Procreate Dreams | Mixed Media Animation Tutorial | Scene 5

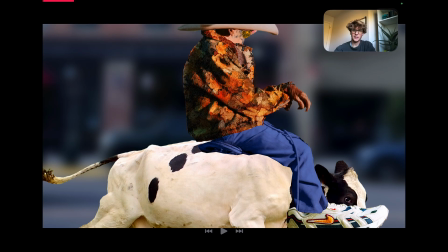8:21 That could have probably been cleaned up a little bit. I thought it was kind of comical because it's we're going for that um,
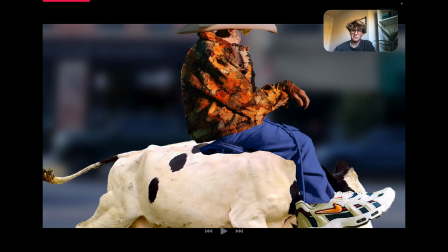8:32 collage style, and that's it just adds to that. So I kept it in.
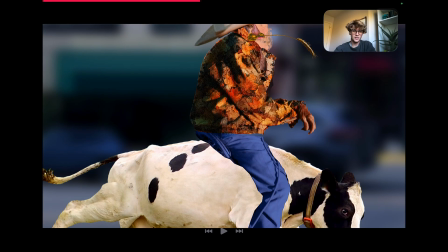8:37 And if you watch the cow's limbs here,
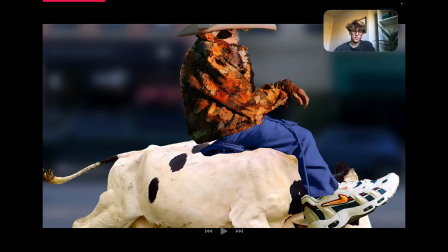8:44 nothing special. Um, but yeah, they just stay in one place, and the cow's legs kind of just go like this. He rocks back and forth, and that's about it for that one. Um,
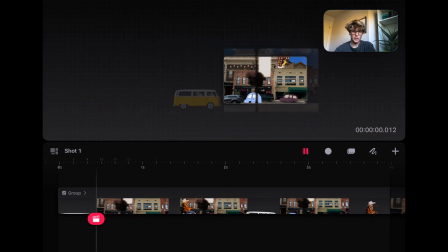9:01 here's kind of a still shot of showing them coming in.
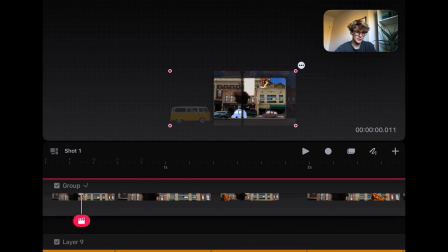9:10 These guys were just animated, or at least the van was, um,
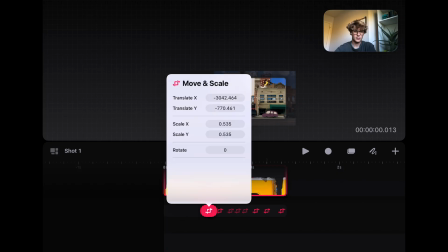9:16 just from getting from point X, from point A to point B across the screen.
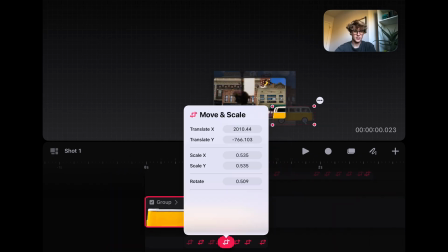9:24 Same with the cowboy, and then these marks here are just using that performance tool and rotating it.
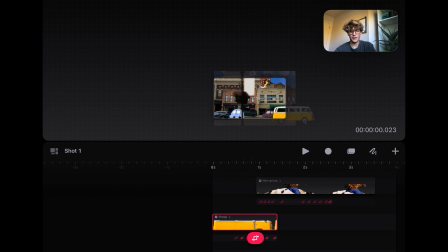9:32 I'm not going to go too deep into that. If you want to learn more about that, you can watch some of the other videos, if anybody even watches this. But yeah, um,
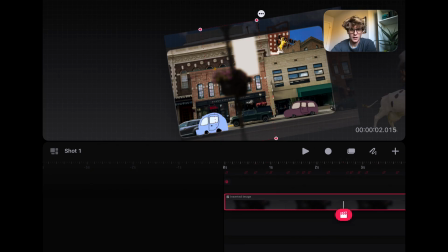9:45 and then I just have one image in the foreground blurred out,
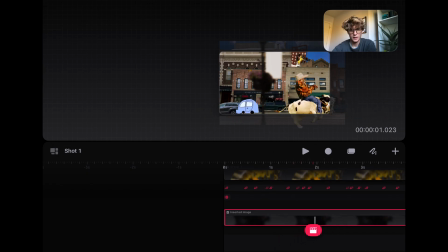9:50 just to add a little bit of depth in the camera shot. Not a ton, but enough to sell.
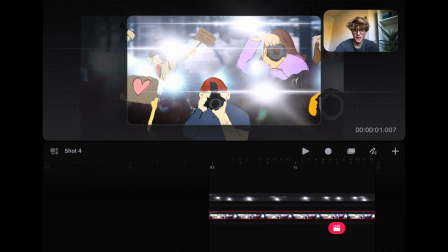9:57 Yeah, Here's a paparazzi shot, and like I said, it's just this one large landscape
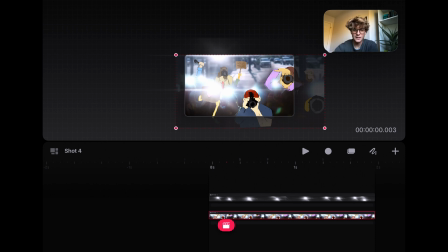10:06 with each character moving on its own, like rotating on its own axis, and then added in these flashes here
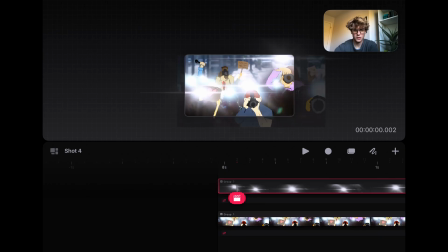10:17 with a, I believe there's a drawing tool in luminance.
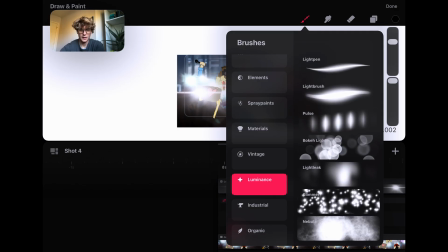10:29 Yeah, this flare, and I just kind of disperse those on a track
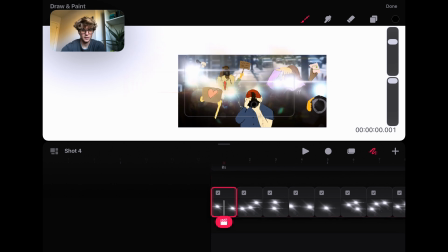10:37 super randomly. So let me turn this off and show you that.
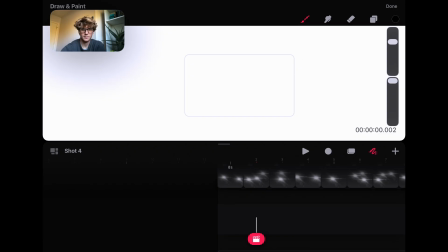10:42 Maybe we add a black background and
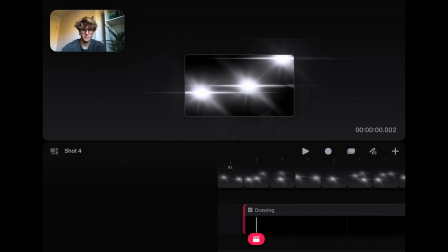10:51 fill the duration here so you can see that. So you can see there's 2 on this one, 3.
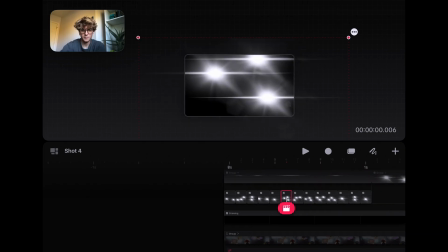10:58 They're just dispersed super randomly, and then grouped together and duplicated along the same.
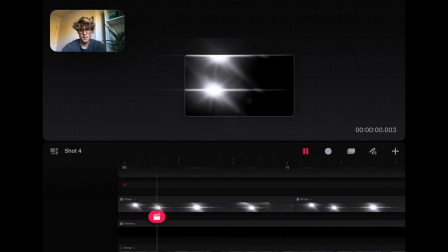11:06 So yeah, and then you
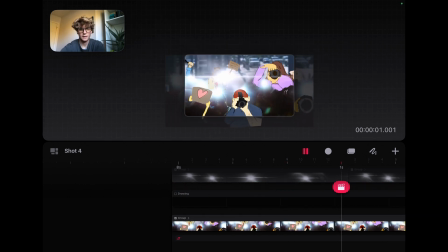11:11 throw that on top of here, and you get this kind of fun paparazzi effect.
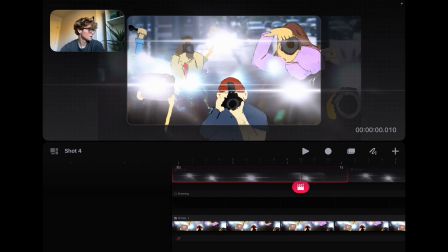11:18 And then I kept that that effect and just threw it on top of
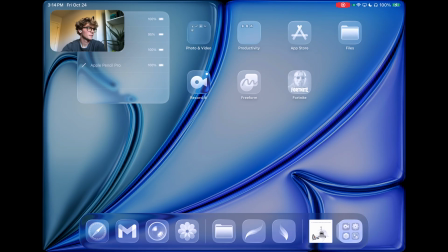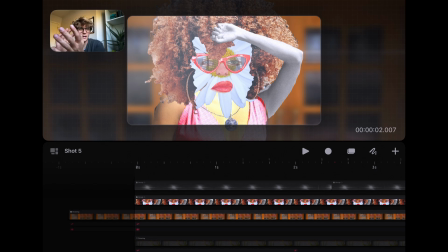11:31 this shot here, where it kind of flips the camera around and we see the celebrity's face,
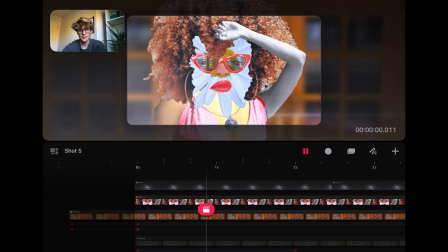11:38 and just moved her assets around a little bit. Some motion, kind of like she's blinded, can't see, and that's when we see the cowboy ride through
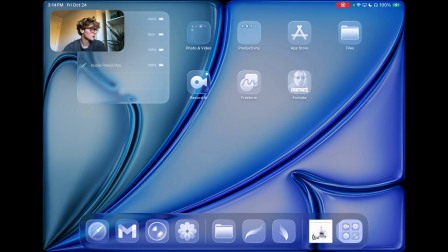11:52 in this shot here.
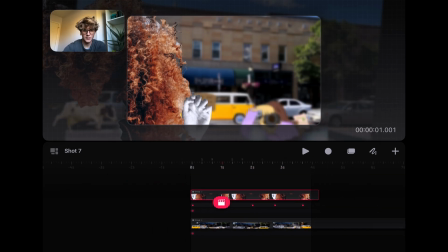11:58 So you flip the camera back around, you can see a couple of the paparazzi in the bottom.
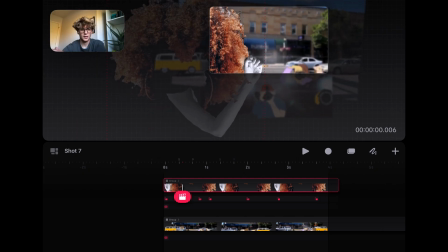12:03 That's just that same image came down, and then I think I used.
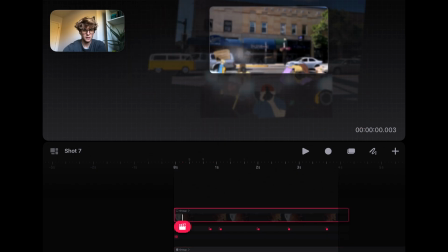12:10 Let's look.
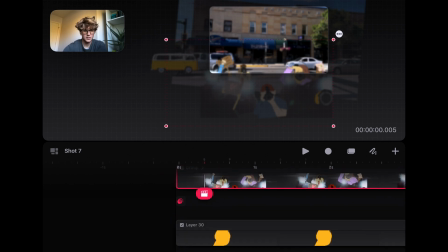12:13 I believe I used like some type of brush because, yeah, this layer, it's the same as the one before.
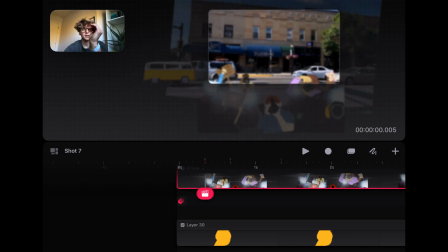12:22 I just took an eraser and erased everything from the top so it's not a square.